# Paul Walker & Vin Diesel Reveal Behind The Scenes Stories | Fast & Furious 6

Hi, you're watching Take Control,
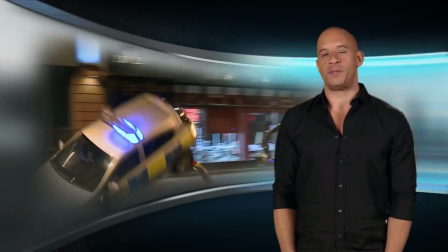a feature where myself and others will appear at specific times to offer insight and details about the making of the film.
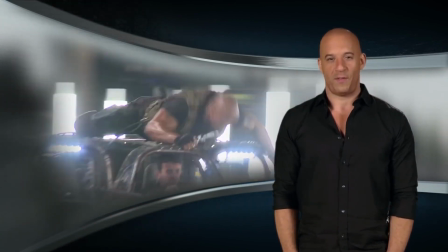So strap yourself in and enjoy. We wanted to start more or less where we left off. You know, seeing Brian and Dom the way that we know them, and that is, they're car guys.
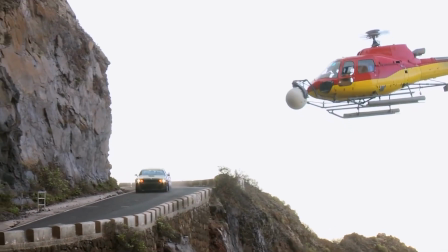They just love to race and it's a bit of a setup and then you realize what's really going on.
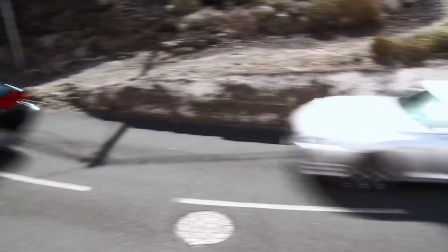This isn't just a mindless race But Dom has always represented Mopar.
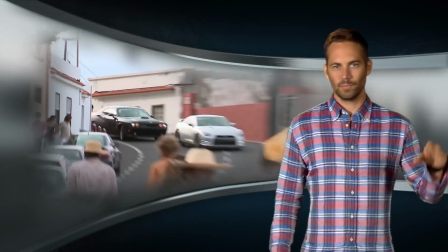He's always been domestic Brian's always been more of the import guy
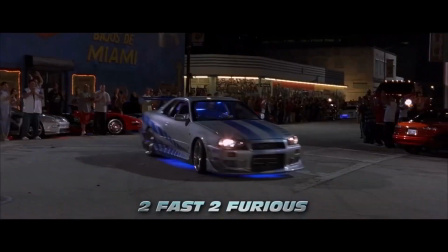specifically the skyline we featured the 34 and fast two and
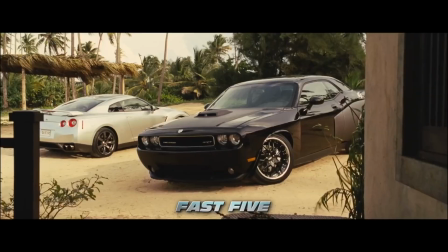In fast five we saw Brian in the R35
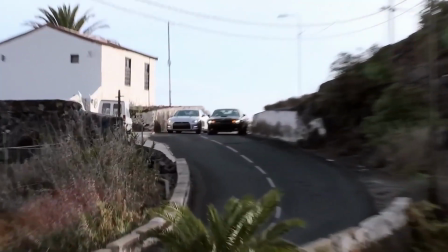And it just wouldn't have been right to not bring this car to the movie once again This is the first Skyline that's
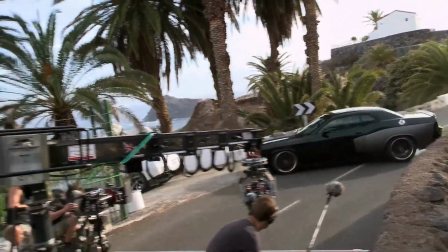actually been available here in North America. The Skyline's been an iconic car. I know the fans have always been really excited about it, to bring it back again, going neck and neck with the Challenger, which is just so representative of Dom, with the flex and the muscle car.
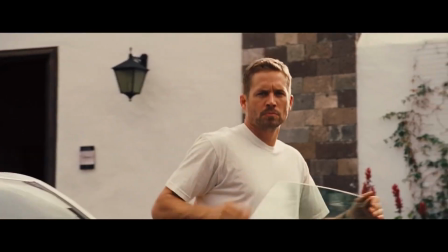We just had to do it.
It's okay, you're just in time.
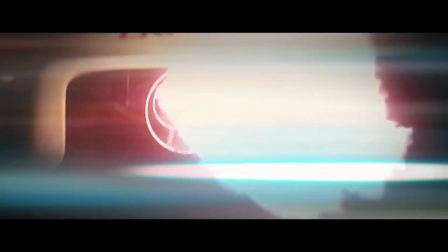Fast and Furious 6 is, in essence, the last film in the second trilogy that started with Fast and Furious, not to be confused with the Fast and the Furious.
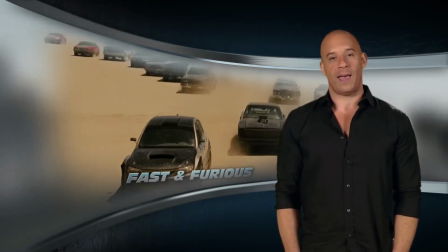Fast and Furious was released in 2009, and that was the first film that partnered myself
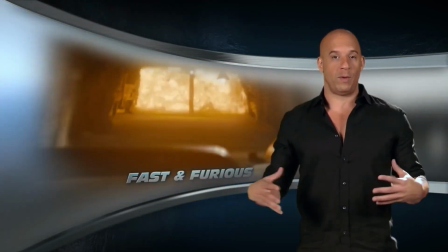and Justin and regrouped and and re-amasked the whole cast. When you watch the film, you'll notice that the title says Furious 6 and not Fast and Furious 6. And that was by design from the very beginning.
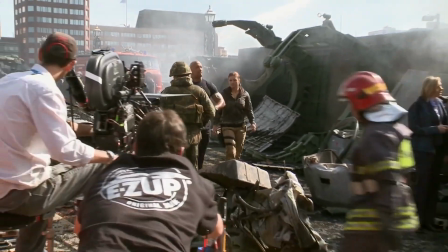This chapter of the Fast franchise was always supposed to end with Fast 5 and Furious 6.
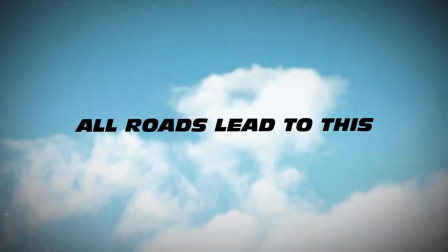And when you see the tagline on the posters and the DVD covers saying, all roads lead to this, that's truly why Fast and Furious 6 exists.
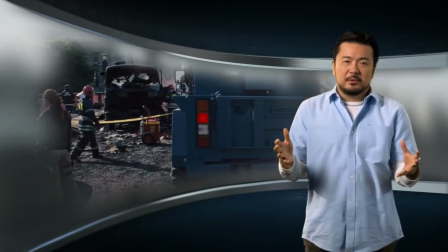It's supposed to wrap the mythology and just kind of end this chapter and at the same time launch the franchise into a whole new direction.
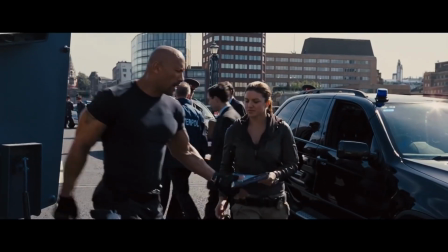Special Agent Hobbs. Riley Hicks.
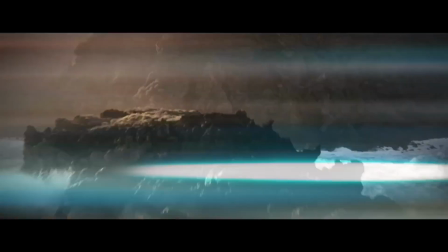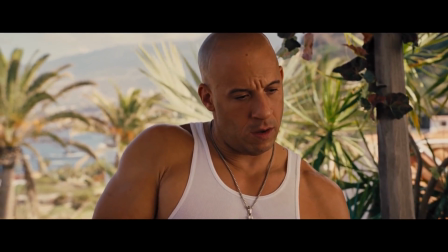This is what, 100 million buys? It wasn't that hard to find you, Toretto.
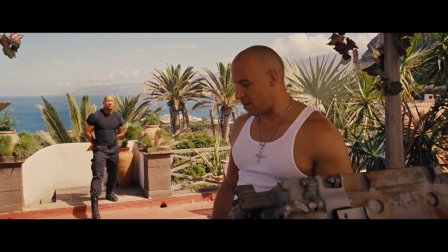I think any time you have a scene with both Vin and Dwayne, you know it's something that is going to be memorable.
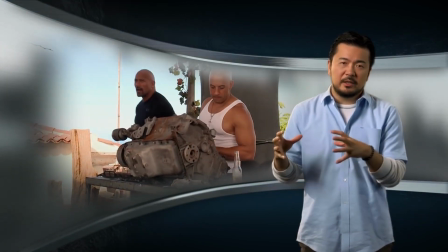Because I think with them, they both come with very iconic values.
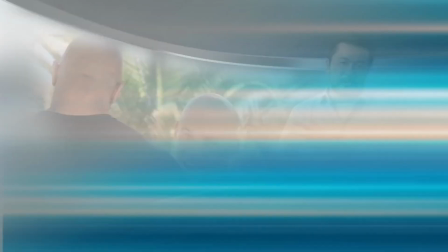And it was important, I think, to set this film up where it's actually Hobbs that comes in to basically recruit Dom and his family.
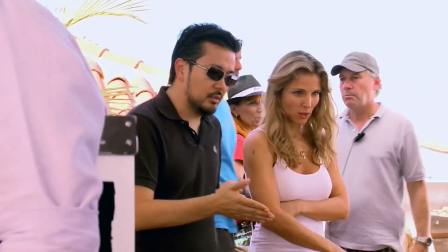Essentially, Furious 6 is evolving not only the characters, but it's also taking this franchise into a new genre.
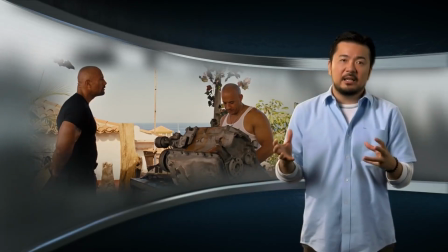And Hobbs is integral in coming in and bringing these characters and taking them to a new world.
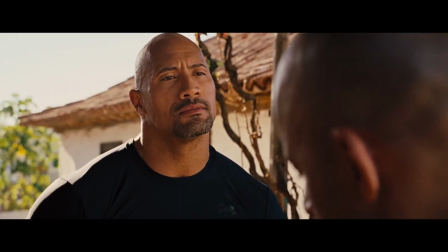See, he's gonna come voluntarily. As a matter of fact, he's gonna beg me.
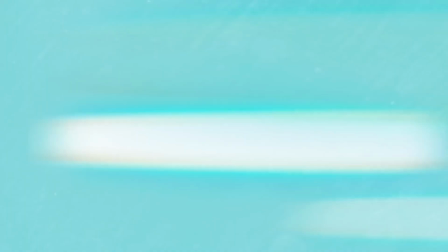I very much like working with Dwayne Johnson. He plays Hobbes better than anyone could play Hobbes,
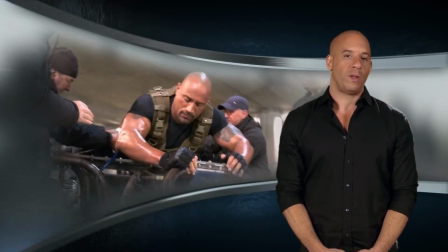and I think his Hobbes character is a real asset to the overall saga.
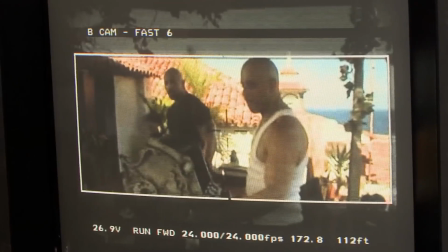A little anecdote, when Fast and Furious released in 2009 and broke records,
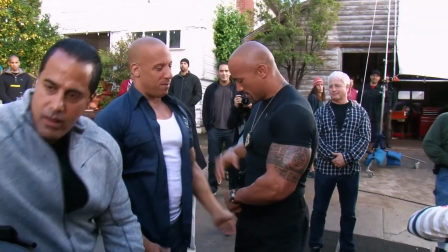the only person that called me from Hollywood was Dwayne Johnson to congratulate us on our success.
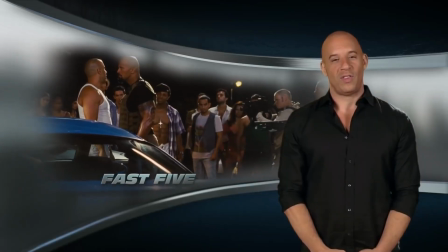Soon after that,
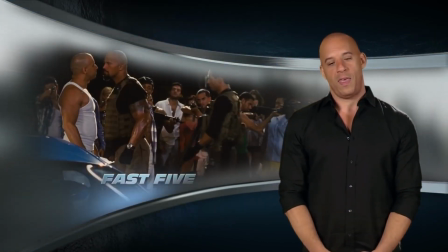someone on a social media site said to me that they would love to see Dwayne and I in a movie together.
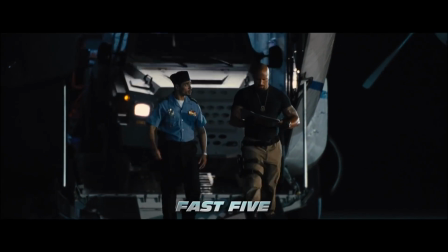Initially, the role for Hobbes was envisioned for a Tommy Lee Jones type.